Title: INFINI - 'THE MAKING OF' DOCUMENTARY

One of the things is, because the time is so compacted, I've had to develop new techniques for actually getting things done really quickly.
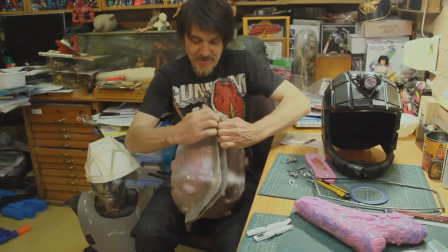I developed a process using rotational casting with urethane,
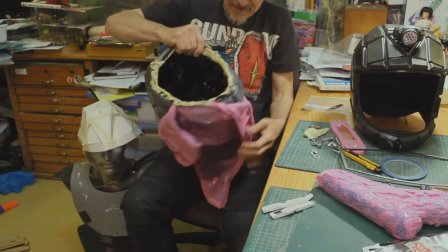and I've been churning a complete helmet out in about 30 or 40 minutes.
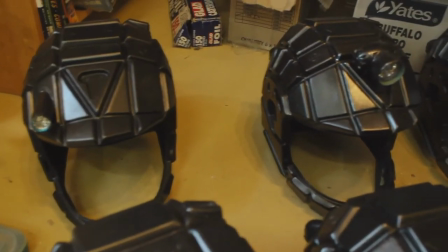We've got an 8-person squad, and so that means 8 identical helmets,
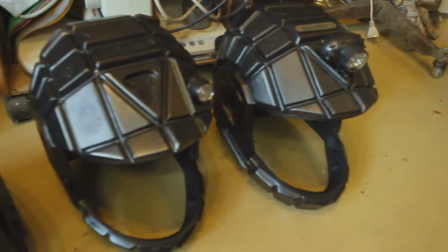but actually each of these helmets is individual to each of the operatives.
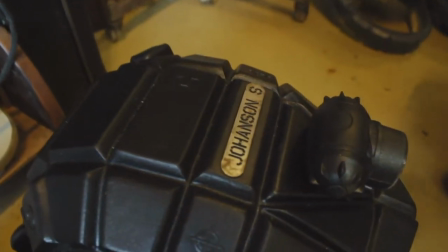So the lights are actually different, and there's going to be different
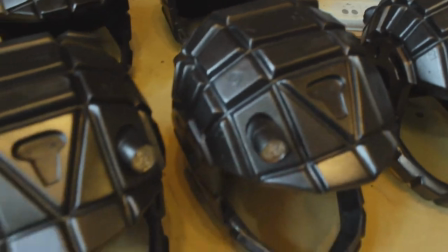stickers and markings on each of them, just so that they've got a bit of individuality. Week one, we're looking good, but as we start leapfrogging between studios, Studio A and B, there's some pretty tight days there. But there's no other way around it, because of actor availability and what the art department and set dressers can do and what lighting can do. Everyone's pushed. Everyone's just... So it works on paper, so let's hopefully it all goes to plan. So somehow we managed to get through a very hectic pre. We managed to find ourselves a new location, get the film fully cast, get the film fully crewed, and it was just a matter of surviving the next 8 weeks. I think with all the obstacles that were thrown in our general direction,
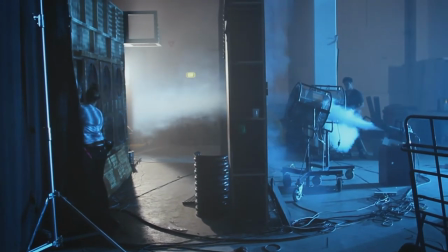just to film on a day-to-day basis, we had smoke, steam, liquid goo, membrane stuff.
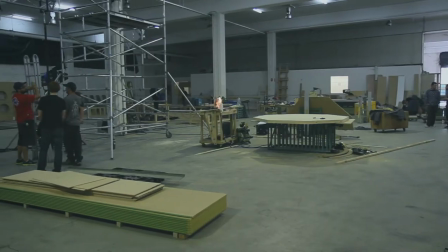We had Studio A, Studio B working at the same time. We had prosthetics that we needed to do as well.
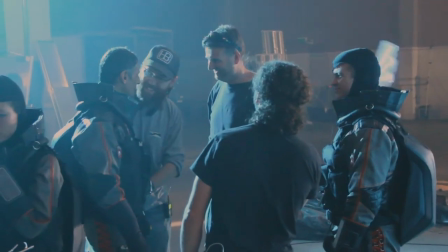And it was just ridiculously hot. We had to work under like extreme temperatures in summer.
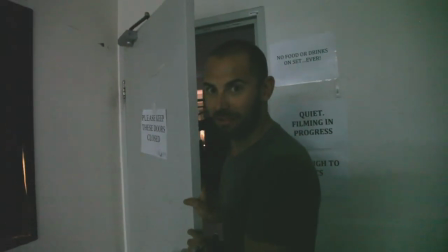All right, it's gonna go up about 15 degrees. Welcome to Infini.
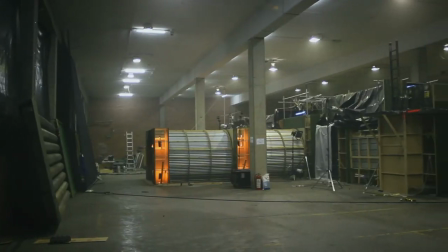Walking into an abandoned warehouse and fighting a space station is quite fantastic and awe-inspiring.
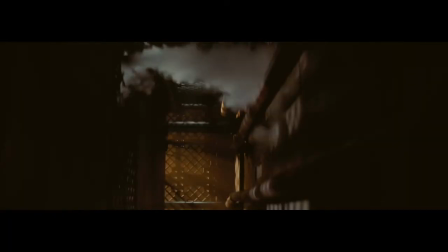The sets were all really impressive, especially when you got to walk through them and live in them for a little while.
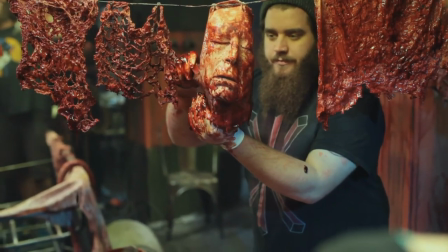It was very creepy, but in a good way. There were a lot of storyboards sent to us via email, but then when we got onto the set, you can't compare drawings to what you see in the physical sense.
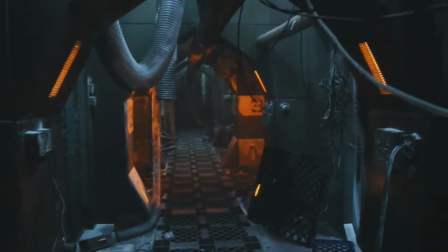It was mind-blowing. I loved the set. Straight away, it sort of felt very alien.
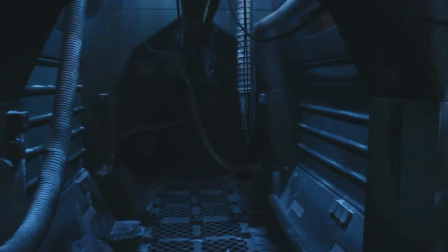I think the tunnels were amazing. It really set up that feel of like this busted down hell on earth.
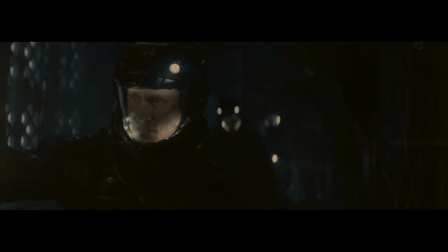It's stuff that brought more visual reality of the world we're in. Everything just served so well. Anything that helps you believe in the reality of where you're at, it's got to be good. It was bigger than what I thought it was going to be.
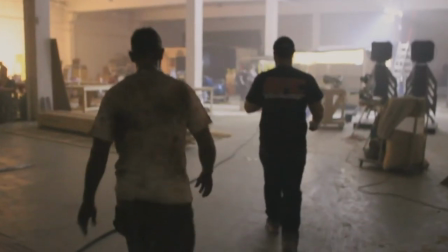Like walking on set for the first day and seeing the size of the sets and the size of the production,
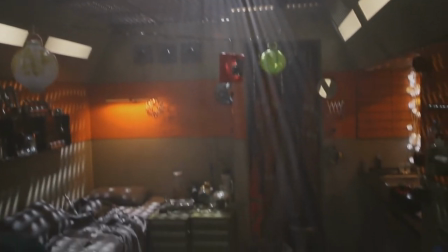I didn't really have an expectation, but it blew me away, the detail in the sets.
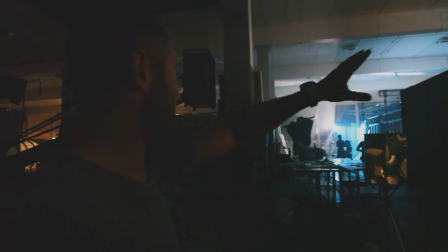So just over to my right, you see an expanse of set and light and all sorts of stuff.
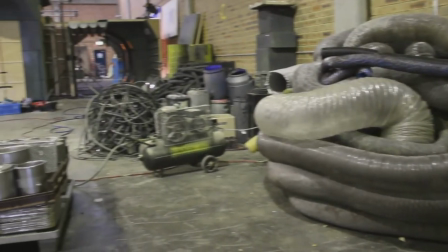We've built corridors, rooms, space stations in this area, which was a big factory storage area.
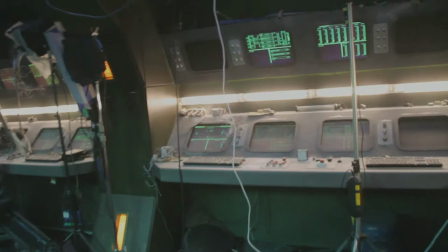Another area similar next door. And so while we shoot here, in amongst rooms and control rooms and tunnels and all sorts of bits and pieces,
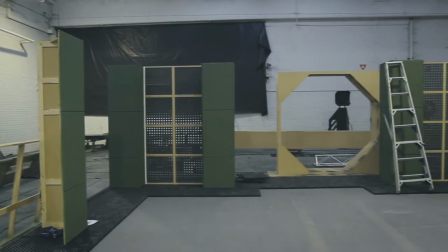they're building other sets next door, and then crew will go and shoot there, and these will be deconstructed. And so for the last couple of months, we've gone between these two massive, massive areas.
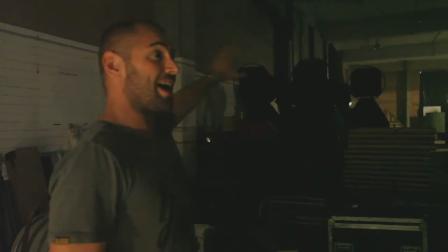And then these things, they were calling them halos and angels and all sorts of bits and pieces, but these, when they're lit up, are quite spectacular.
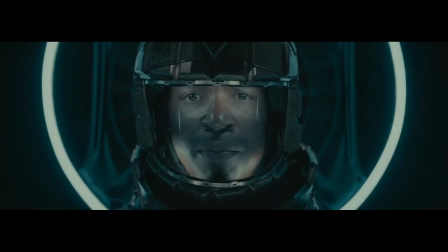And these are the slipstream machines that slipstream east and west coast out of Earth and into various parts of the galaxy.
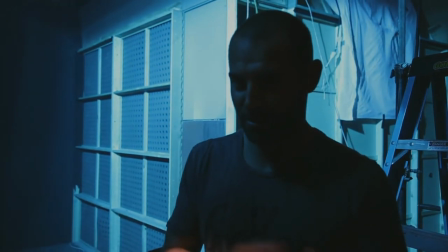One thing you'll discover about the Infini set is every time you turn a corner or every time you go somewhere, you'll find blood everywhere.
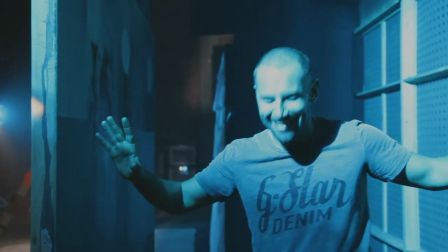You go to the car showers, it's like there's been a massacre in there. So every time we finish a day's work, we have to go in and scrub everything off.
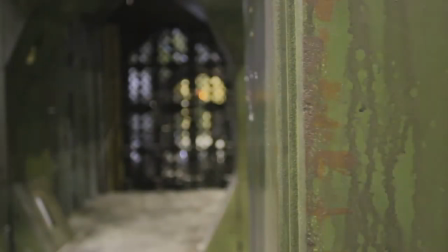This place has become a character of its own.